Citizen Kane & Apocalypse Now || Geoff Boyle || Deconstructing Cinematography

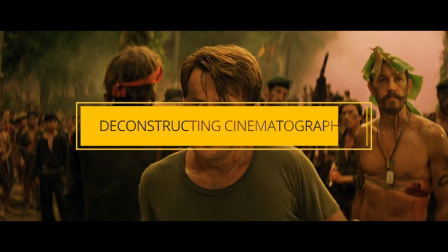(0:02) run away. He disappeared out in the jungle with his people. Oh, wait.
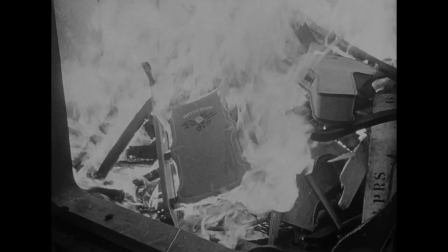(0:10) You never gave me anything in your whole life!
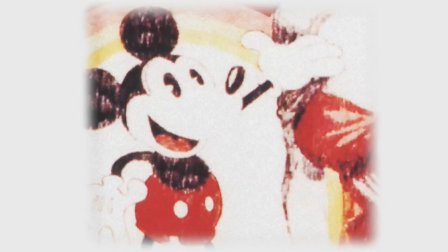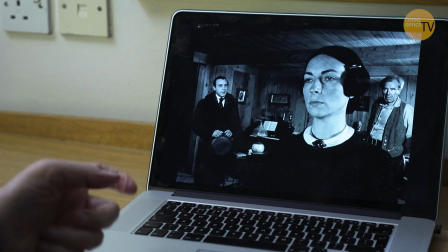(0:26)
You know, we have this thing about shooting everything with a very shallow depth of field to force people to look where you want them to look.
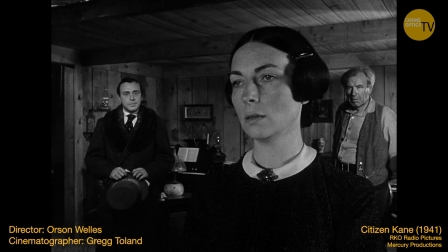(0:33)
Well, they did the opposite on this. They went to extraordinary lengths to get everything in focus.
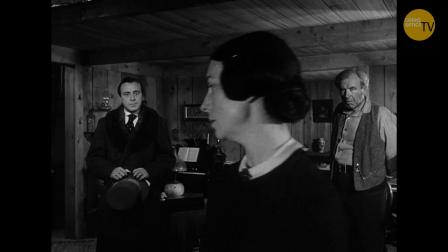(0:38)
But you're never unsure of where you should be looking.
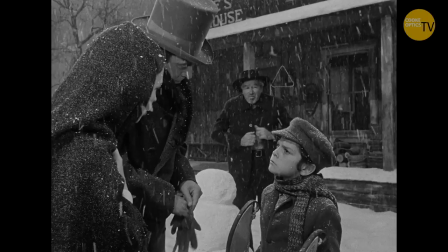(0:43)
You always know because of the framing and because the main character is maybe popped a little bit, maybe slightly brighter, your eye goes there straight away.
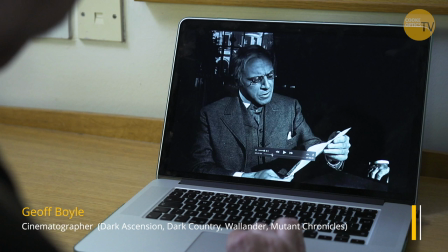(0:51)
And that's someone who knows their craft. You don't need to use focus to make people look where you want them to look.
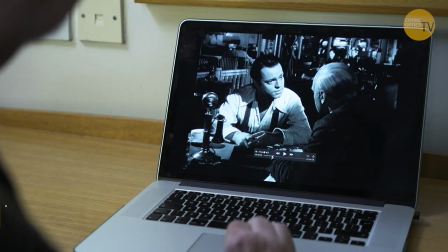(0:58)
You just use half a stop brighter.
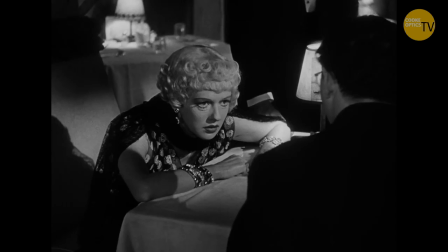(1:06)
You know, all the dark around, but you know where you look. Yeah, all right, stylized, but no.
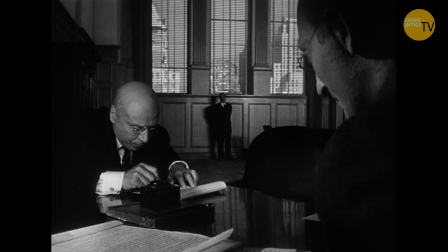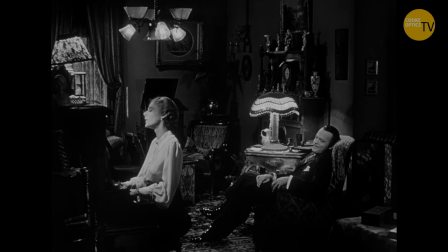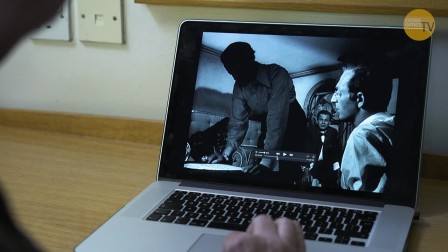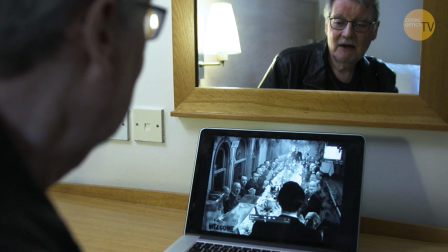(1:30)
Well, I mean, they had to work really, really hard with the amount of light. I mean, it'd be really easy to do huge depth of field now if you wanted.
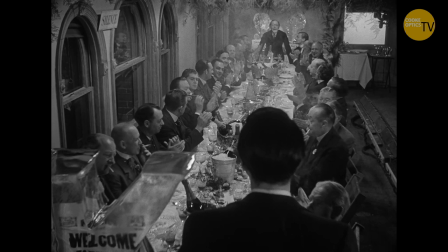(1:37)
You know, that's in focus from there to there. Nowadays, it would be his left ear in focus and nothing else.
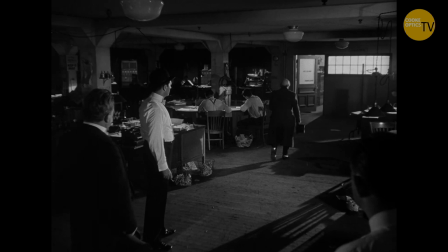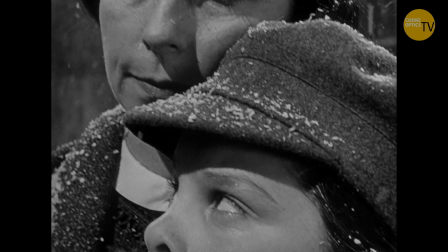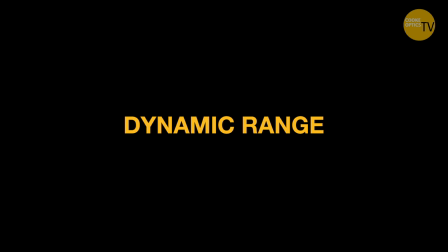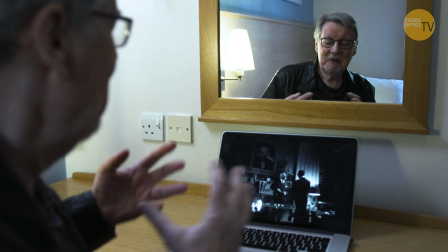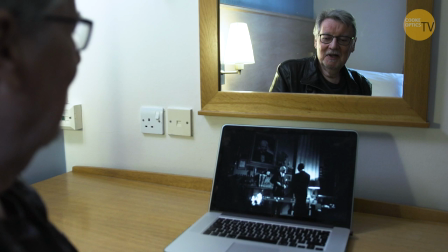(2:07)
Powerful image. Now, dynamic range. Let's talk about high dynamic range.
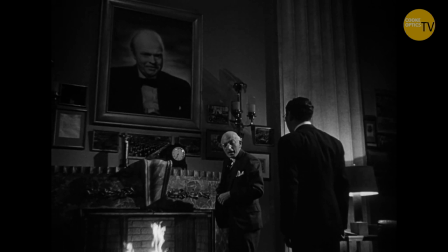(2:14)
There's what, five stops in that?
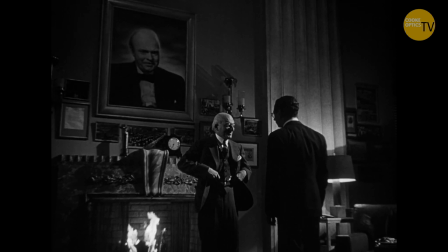(2:17)
I'd rather have that than a high dynamic range image because it's done incredibly well.
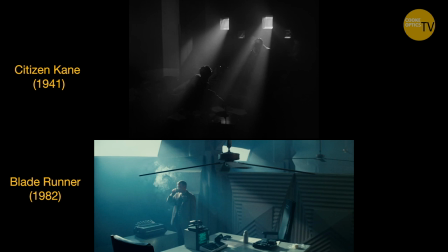(2:28)
Come on, tell me Blade Runner didn't steal that.
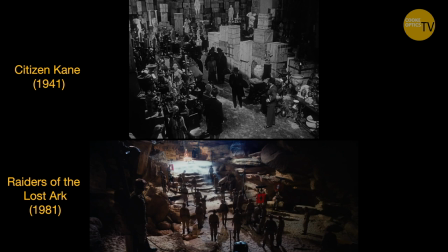(2:35)
Raiders of the Lost Ark, anyone?
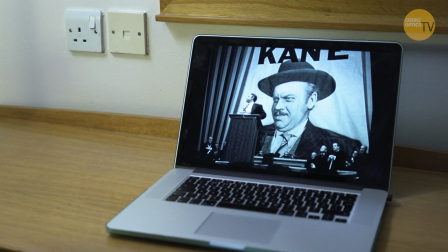(2:40)
I got, funnily enough, removed from a camera again. I was telling this story earlier, but a different one.
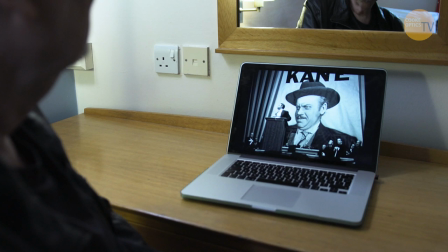(2:44)
I did Billy Graham's religious tour of Europe on television cameras.
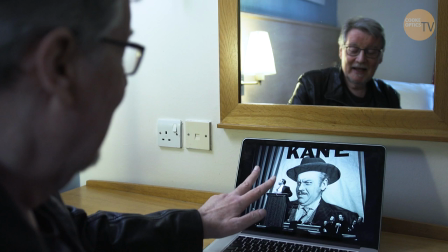(2:51)
And I was in that camera position, and I kept trying to frame him like this shot in Citizen Kane.
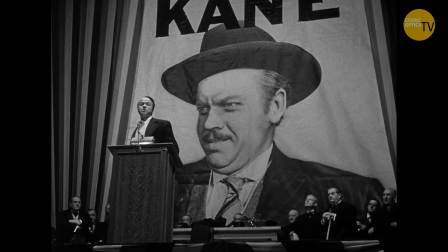(2:56)
No one really understood what I was doing until I mentioned it to another operator.
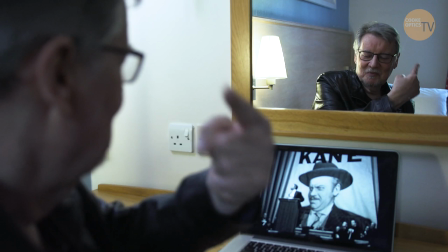(3:00)
One of Graham's people heard, and I was stuck on a camera miles away that flattened everything out, because I pointed out it was kind of like the Nuremberg rallies as well. Didn't go down terribly well.
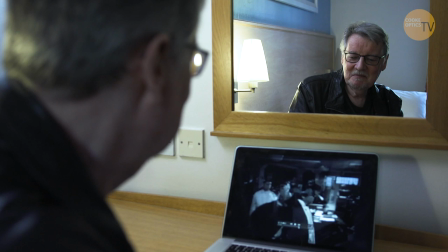(3:17)
I mean, look at that. Low angle, looking up at the roof. You know, I mean, it's just...
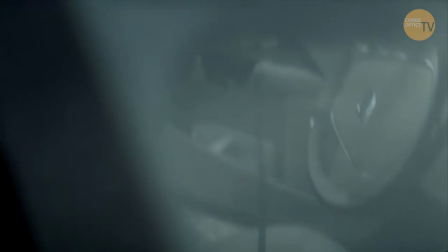(3:23)
They shot from different places to help tell the story.
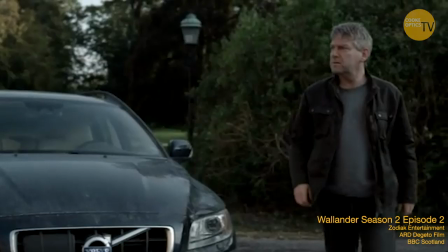(3:26)
There's a tendency now, and I plead guilty to have done it myself, to shoot things in a documentary style.
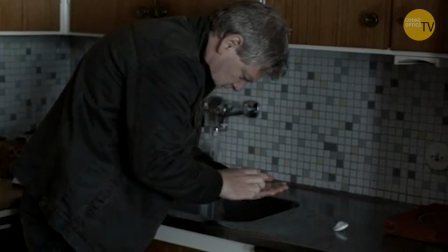(3:32)
I shot Verlander very much in a documentary style,
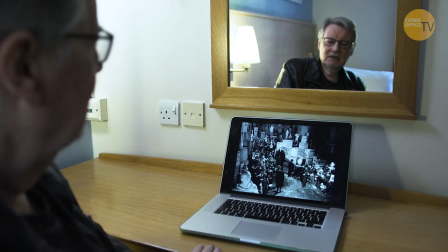(3:36)
telling myself that the reason I was doing that was to give it reality and make it look not like a drama, but like a real thing you're observing.
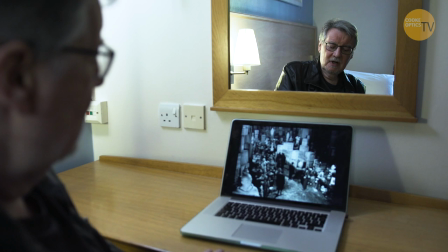(3:45)
And part of it was that. And part of it was the schedule we were on. I didn't have time to do complicated lighting setups, so I had to find a way to make it work.
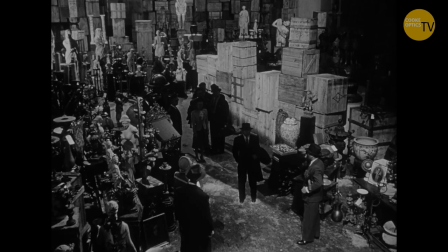(3:55)
And I think one of the things with this style of lighting, which is very hard lighting, is you don't get the time to do that anymore.
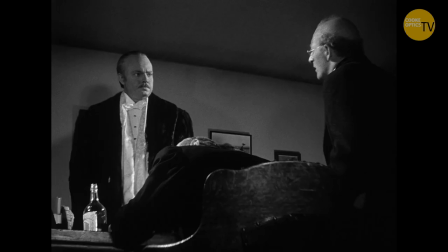(4:03)
That everyone wants you to shoot and shoot and shoot and shoot. And to use very placed lighting takes time. Oh, and it needs actors to hit their marks.
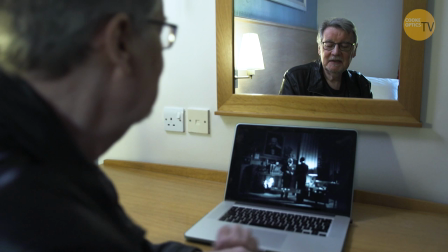(4:17)
I was asking a AC friend of mine what a very well-known actor was like.
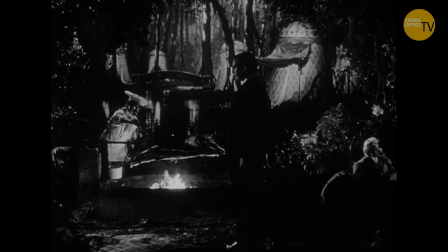(4:23)
He'd just done a major film with him, whether he hit his marks. And the response was, hit his marks? You're lucky if he's in the same fucking room. I think it's absolutely part of their job, and if they can't do that, they're incompetent.
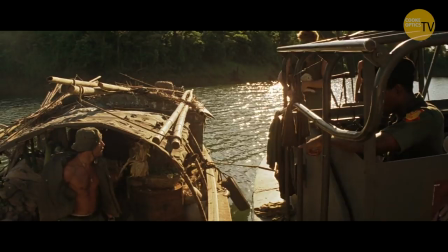It was just incredible. From the opening sequence with the doors and going, you know, this is the end.
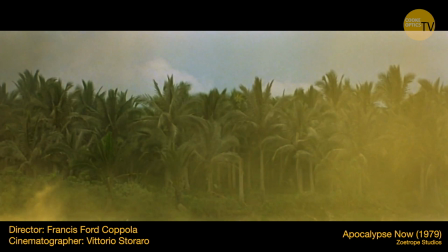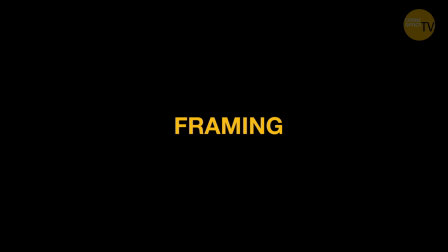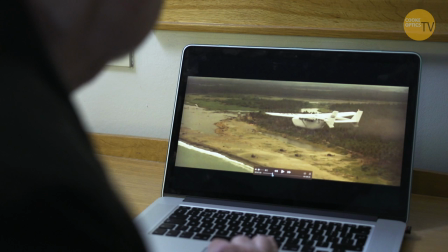(5:03)
having been a documentary camera, a news cameraman, I've been on this kind of thing long, long ago, and it has a reality to it that's just quite incredible.
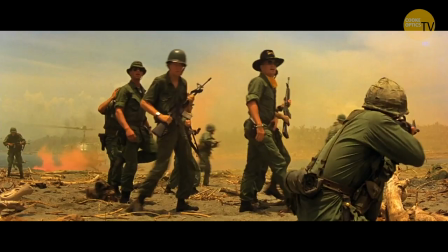(5:12)
That what's for me is strongest is this kind of thing.
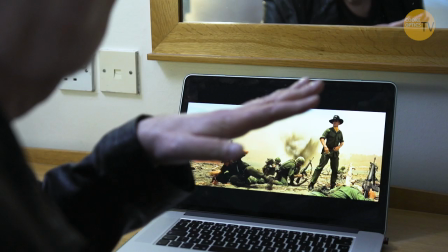(5:18)
Because when I shot Mutant Chronicles with Simon Hunter, he asked me about shooting combat stuff and where you would shoot it from, because he knew I'd done this for real. And I said, down here, as low as you can get and out the way, because you wouldn't shoot in a combat zone standing up with a high camera.
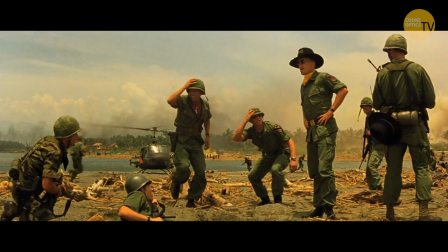(5:35)
And the whole thing is, there's a subliminal message there, and it's part of telling the story with images, that it's a low angle.
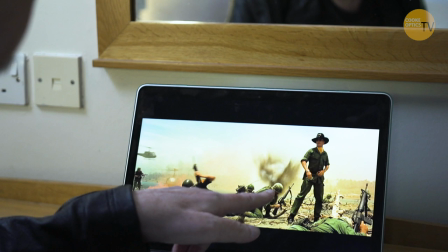(5:45)
It's where you would do it if you were doing it for real.
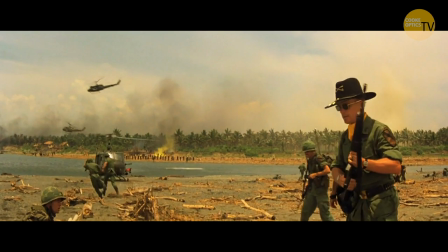(5:47)
And that's gives that image a strength, a subliminal message going across, that this is shot for real.
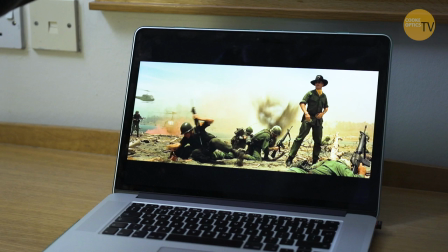(5:55)
This isn't a war zone, because the cameraman is not up here.
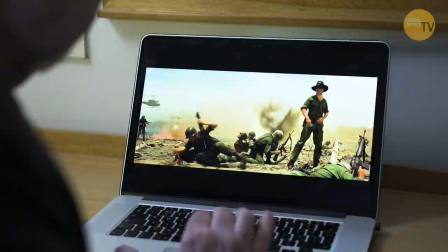(5:58)
He's down there hiding with the rest of them, unlike this lunatic, which is brilliant.
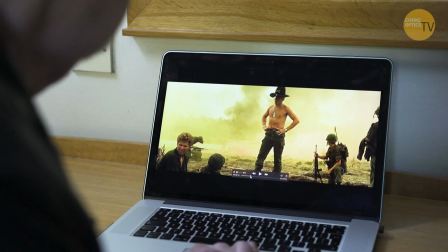(6:04)
I mean, that kind of gets across the lunacy of the whole thing. And again, low angle looking up.
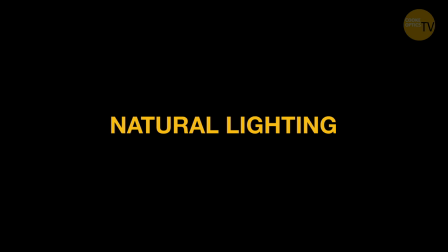(6:12) Napalm, son. Nothing else in the world smells like that.
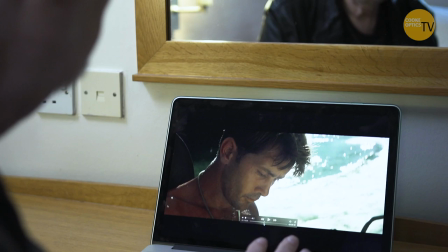(6:19)
Great story about how the sequence of Don't Get Off the Boat. Storaro delayed shooting, kept rehearsing and setting things up because he knew he wanted to shoot at one particular time of day.
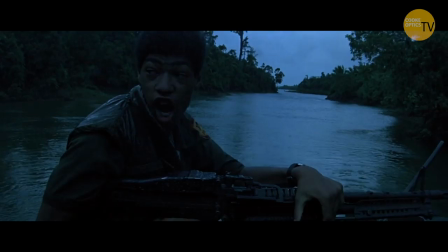(6:33)
When he did shoot it, he shot it bang, bang, bang, bang, bang, as fast as he could to get it consistent in that light, and basically come up with all kinds of excuses not to shoot unless he was happy with the light.
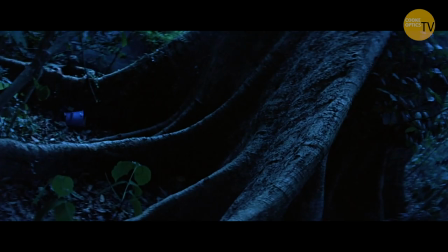(6:43)
And I think that's really important.
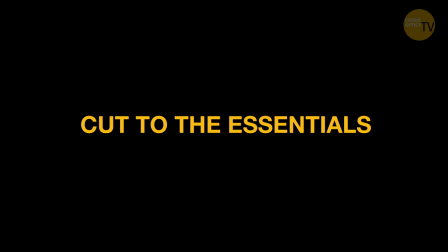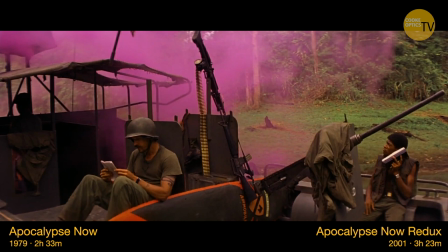(6:54)
This is Redoux, this is not the original. Redoux's a horrible film. Horrible film because it lost its focus.
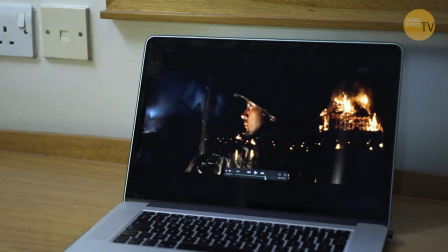(7:01)
The whole point of this is don't get off the boat.
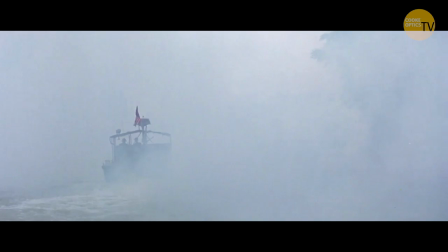(7:05)
The whole point is the journey up the river, the concentration on going to find Kurtz. And as soon as you have these extended side trips with the Playboy bunnies, with the French colonialists, there was a reason he cut it out of the first version, because it distracts from the story. And there's a great thing of watching, if you watch making ofs,
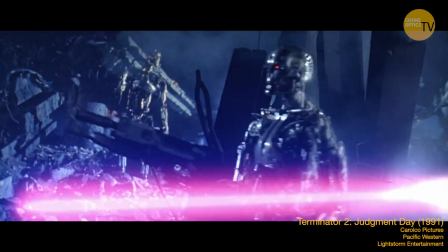(7:26)
there's a wonderful James Cameron on Terminator 2 about the director's cut of Terminator 2,
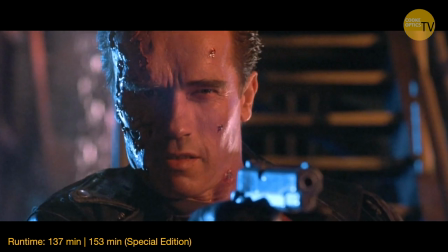(7:33)
which is much longer, because he realized that the long opening sequence that kind of recapped what had happened in Terminator 2 was a waste of time, because anyone who was interested in seeing T2 would have seen T1.
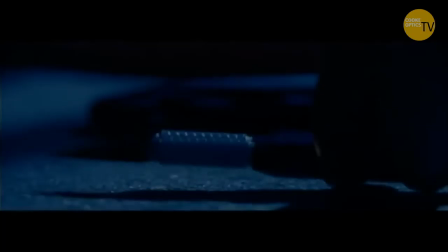(7:47)
So why waste 15 minutes of their time going over what they already know? And there's a sequence where they cut into Schwarzenegger's head.
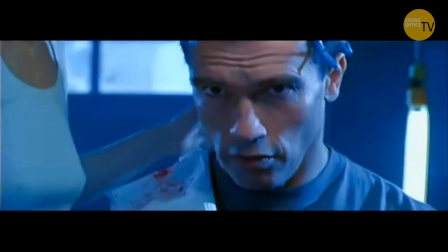(7:56)
And he shot that in huge detail, and you see that in the making of.
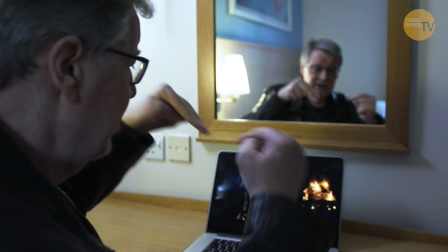(8:01)
And then he chopped it all out because it was just boring. And it's like, look, you know, you see the wide shot, you see his cutting, you see the inside, the bit coming out.
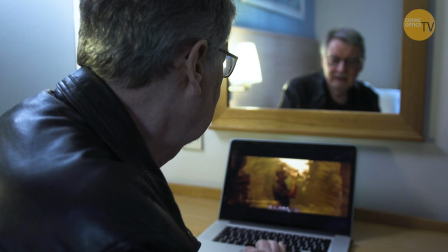(8:08)
That's all you need. And, you know, it's cut to the essentials.
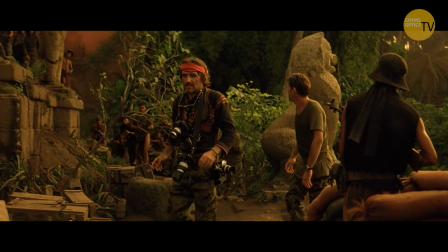(8:13) Do you know that if is the middle word in life? If you can keep your head when all about you losing theirs and blaming it on you, if you can trust yourself when all men doubt you.
It was amazing.